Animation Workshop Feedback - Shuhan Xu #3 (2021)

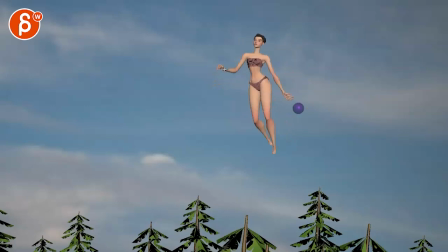493s
And again, spacing wise, if you check, for instance, this hand, it goes up, bam! Then we got a 2D space lock, and then suddenly goes down. Just a bit messy. Even through here, feels like we can draw a line here. And she does this, and it's just one
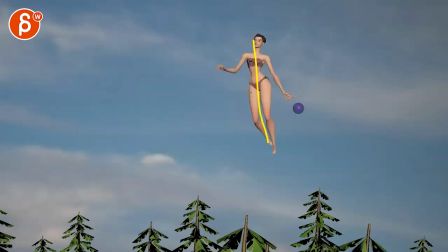511s
constant straight line where she doesn't have any breakup between these sections there.
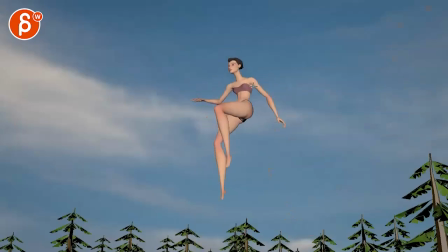519s
Again, with leads and follows. This from the get-go, watch out. You got a tangent right there with the elbow. And even here, I would separate foot out. Bring that arm a bit higher. That's a new one though. I like the idea here.
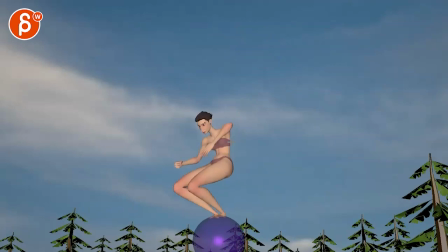537s
And then I will probably go, because you're lifting that elbow, it feels like, all right, that's going to be a big smack up here to lead. But then something that we're dragging with that elbow, I will probably go higher. And then here already be in a cleaner silhouette. So it's not so stubby here.
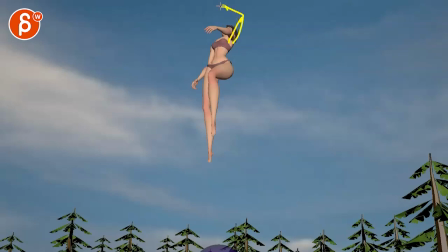554s
So you have an arm up there. That almost forms that line of action. So it doesn't just stop there. You continue with that arm. And then you can continue. And you can almost bring that arm further out. Into a nicer C. And that's not too bad.
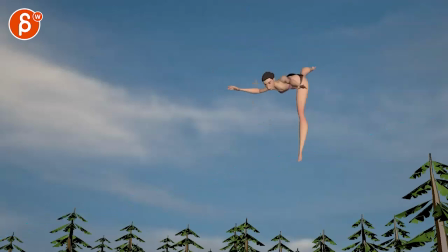569s
You can break that arm a little bit. Into that, which is cool. Same thing here. You got a couple of sticky frames. Where the head is stuck in 2D space. While the rest comes down. We're really bending her. But it's mostly some spacing issues. And then the ending, let me see.
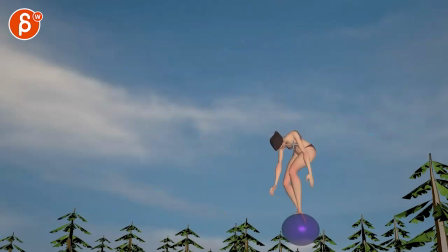589s
It feels a bit like we're coming to a rest too quickly. With such a twist and turn. Let's see. She has a rotation back with that arm.
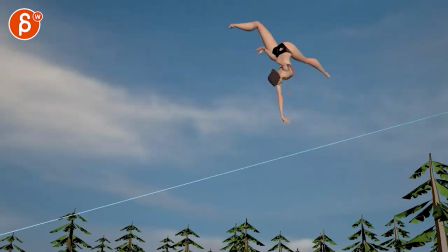604s
Yeah, same thing here. So you have to look at this here, how we are going like that. Hold on. Onion skating back. This to that to that. It's almost off my drawing, but you get my point. Boom.
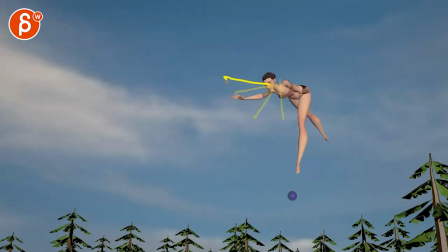622s
So we're hitting that wall. Boom. And then down. And even then, if you go down here, it's almost like you want to swing backwards a bit, which I know gets muddy silhouette-wise. There's just something a bit odd of having so much rotation this way overall
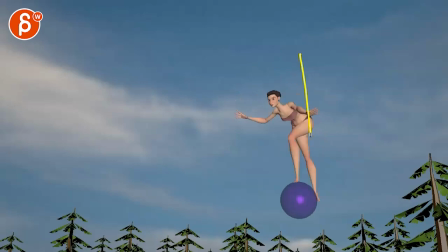639s
to then stop and it suddenly comes straight down. This feels more like she fell down into this and discounting all of that rotation and backwards momentum where I feel like she would almost have to kind of need to almost lean back a bit,
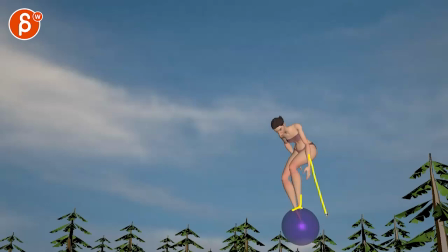658s
arm swing back, and then she could. It's almost like she would take a step back and maybe another ball would form and then she would stand there. I'm breaking a lot here, but just something feels a bit off in that turn. I hope that makes sense. Just feels like she just comes from straight down and disregards all of that.
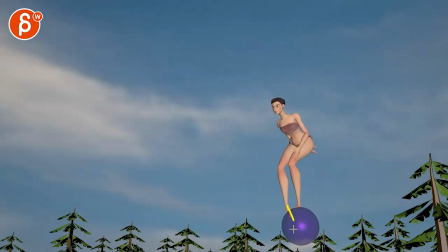677s
And watch out, there's a bit of an odd sticky with that really rotated back ankle here, which is very straight path here. I would just relax that foot also a bit.
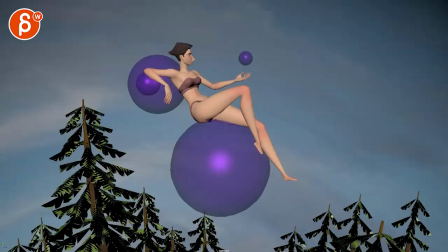691s
And she gets back into this. And then the question is, do you want to end it like that?
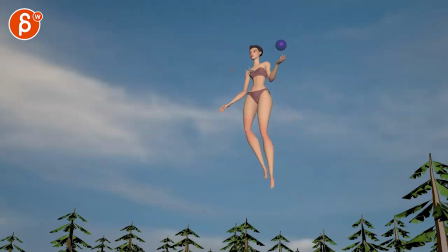696s
As in, we kind of ease in pose to pose and even have a couple frames of nothing? Or do you want to overshoot a little bit and then relax? Or do you want to just have a bit of a softer ease in over a long period of time with a little slight moving hold and then cut?
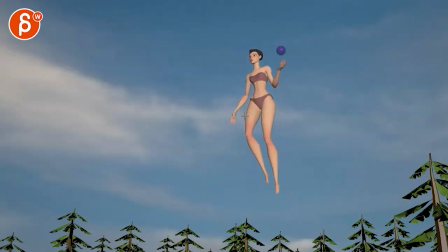712s
Just going to watch out for that. It feels like there's something kind of missing at the end there. And that is that. Okay, hold on, let me just check the camera. There's something.
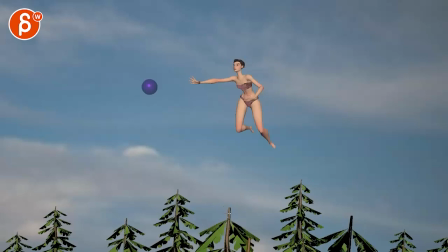726s
I think it's okay. It's a bit harsh. If you look at this, it's not a super linear key, but it does feel a bit harsh as you go back.
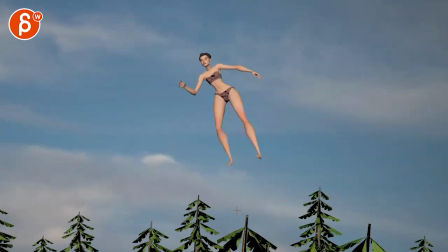734s
At least you're overshooting and coming back, but then as you come over here, it kind of locks.